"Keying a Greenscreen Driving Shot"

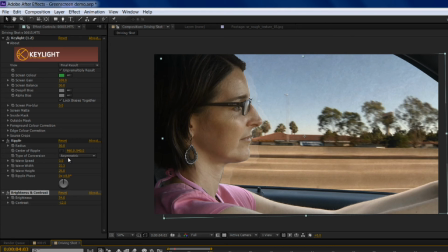500s
So that's looking pretty good. I might want to adjust that brightness just a smidgen more. We just want to barely see it, but we want to definitely see it. And I'm going to adjust that position one more time. As you can see, it's sort of an art of fine-tuning it. You want to get it just right. You kind of have to play with it and just kind of say, that looks good.
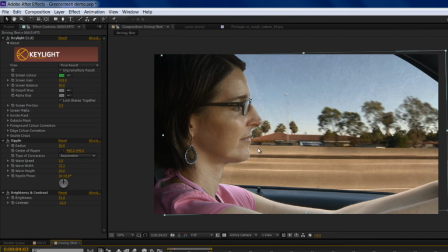518s
I'm going to change that to 8 and see how that looks. Okay, I'm very happy with that. 8 looks good.
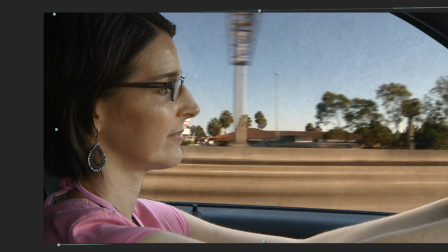524s
It's just barely there, but you can tell there is something there. That's the look I'm going for. So, okay, so we're almost there, I think.
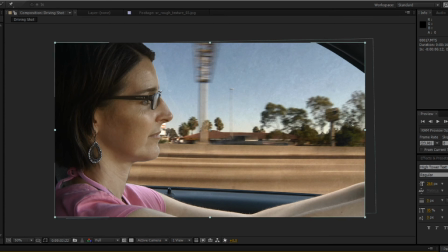532s
So one more thing we need to do is add a warp stabilizer to our background.
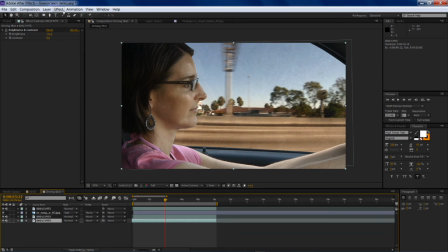536s
We want to stabilize the kind of shakiness of the car shot, because I just shot that sitting in the back seat of my wife's car. So we're going to come up to Animation, Warp Stabilizer, and it will, that's fine. And you can see that it's going to work in the background. It's going to analyze that shot for me.
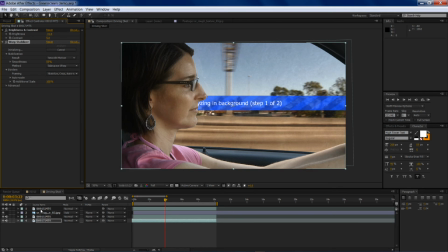553s
But while it's analyzing it, one more thing that I want to do is I kind of want to adjust the color correction on Jill.
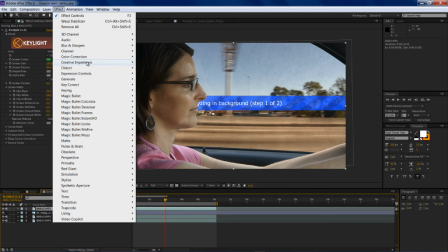559s
She looks okay there, but I want to give her a little bit more saturation.
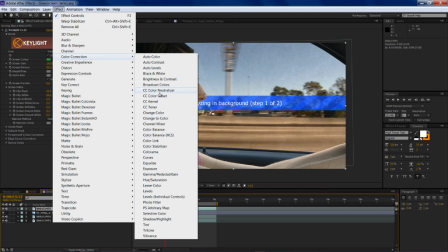563s
So I'm going to come to color correction, and I'm going to come to hue and saturation right there.
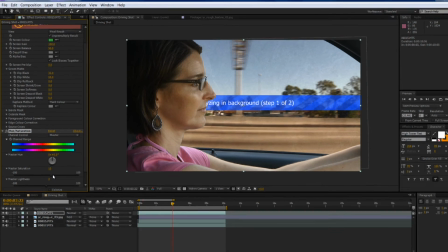569s
And I'm just going to bump up her saturation a little bit. And you can see it's giving her a little bit more color in her face.
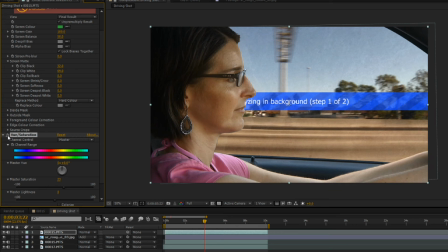575s
You can kind of see if I turn that off, turn that on, and that looks pretty good to me. I'm going to go for that. Now, one other thing that I'm going to do while we're waiting for the stabilization to go is I'm going to add a light wrap to her.
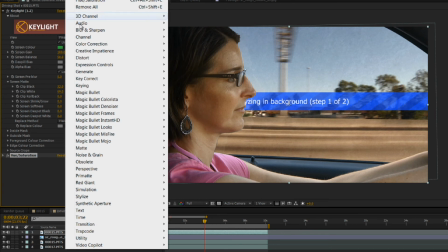587s
Now, Red Giant makes a plugin called Key Correct, and Key Correct has what's called Light Wrap.
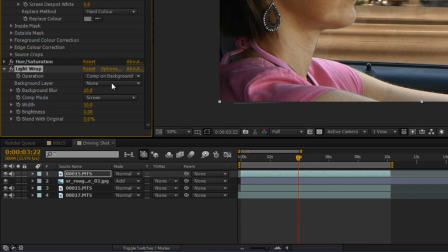593s
And Light Wrap is a great tool. I'm going to change the background layer here to the background.
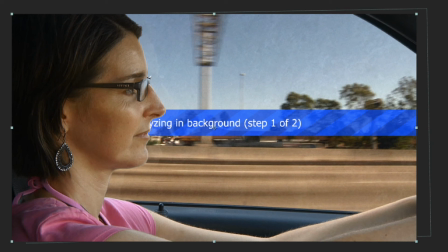601s
And you can see automatically right there, if I turn it off and turn it on, it gives her a little bit of light right around the edge of her face. And for me, because we did this so cheaply, we didn't use any lights for this. This is all natural light. We kind of want to sell the fact that there's actually sunlight coming in through the window.
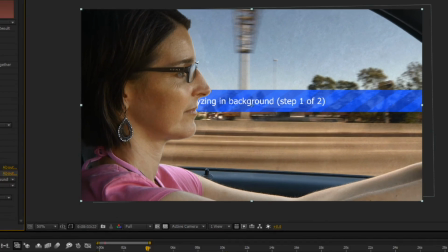618s
And this kind of helps with that, I think. So I'm going to bring the width up a little bit here, and that might be a bit too much.
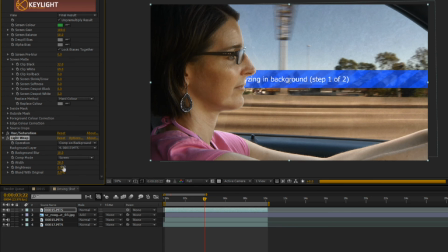625s
Let's dial that back just a smidge. Yeah, right there. That looks pretty good. I don't want to get too much more with the brightness, but you can see if I get really crazy with the brightness, it can get super, super bright. That's probably a bit too much. So let's
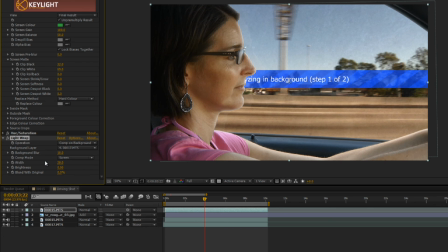643s
change that to 0.5 and see how that looks. I think 0.5, maybe 0.25.
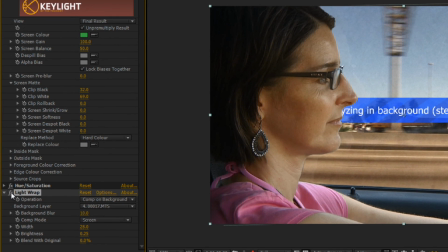651s
That looks pretty good. So you can see without, with, and again, that might be a little too much. We'll dial the width back a little bit. Just fine, like right there. So that just gives her a little bit of like a bright kind of rim light while she's driving the car.
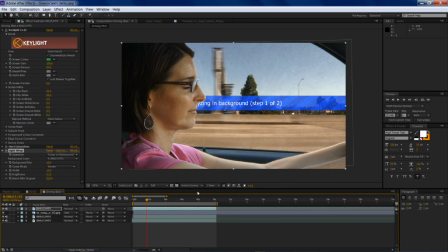666s
So we'll wait for the background to stabilize, and then we'll take a look at our completed shot.
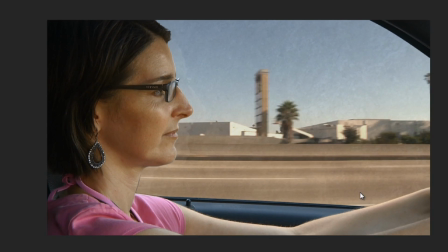673s
Okay, so here's our completed shot. You can see we've got the background stabilized, we've got our dirt on the windows,
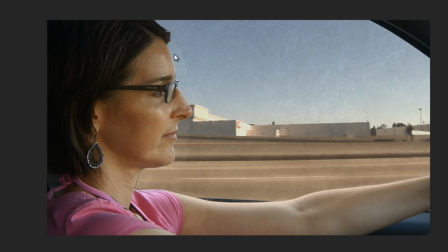679s
we've got our reflection of Jill kind of in the window there, and we've even got a little bit of glow around her to sort of sell the shot.
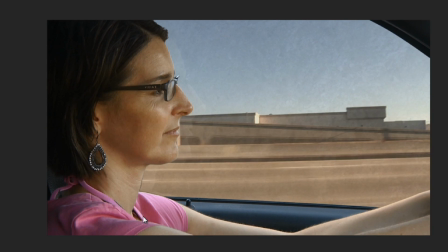687s
And we did that all with just one piece of green foam core and
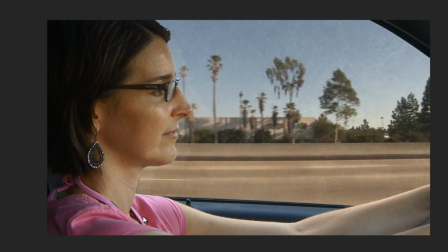693s
just natural light and my car and driving to get some background footage.
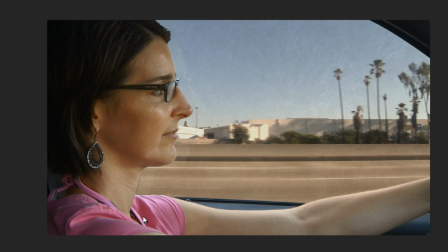698s
So as you can see, you don't have to have a lot of money and a big budget with a lot of fancy stuff to pull off, a decent looking driving shot.
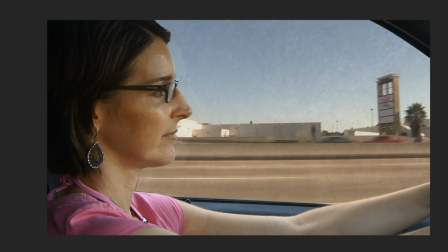707s
You can do this in your driveway with just a piece of green foam core and After Effects.
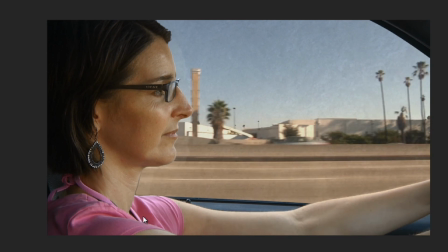712s
So now, again, as I said at the beginning, is this ILM quality? Will they be calling me up to show them how to do this kind of stuff?
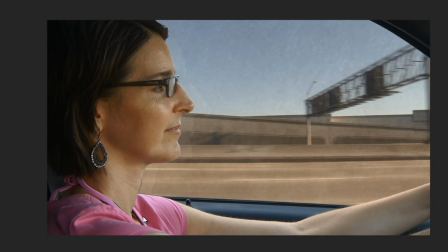719s
Probably not.
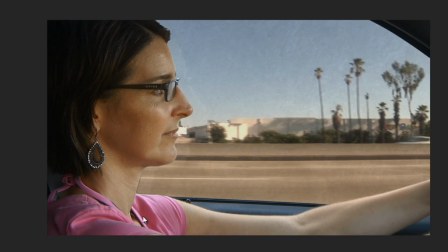720s
But if you're in a pinch and you need to grab a shot like this, and for a lot of videographers, when you're out in the field and a client says, hey, it'd be great if we could grab this kind of shot,
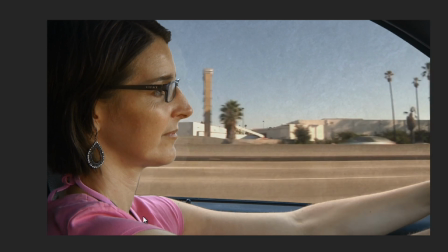729s
now you can, and you can do it relatively easy, and it doesn't look that bad. This would probably work for a lot of different productions. I hope you really got something out of this tutorial.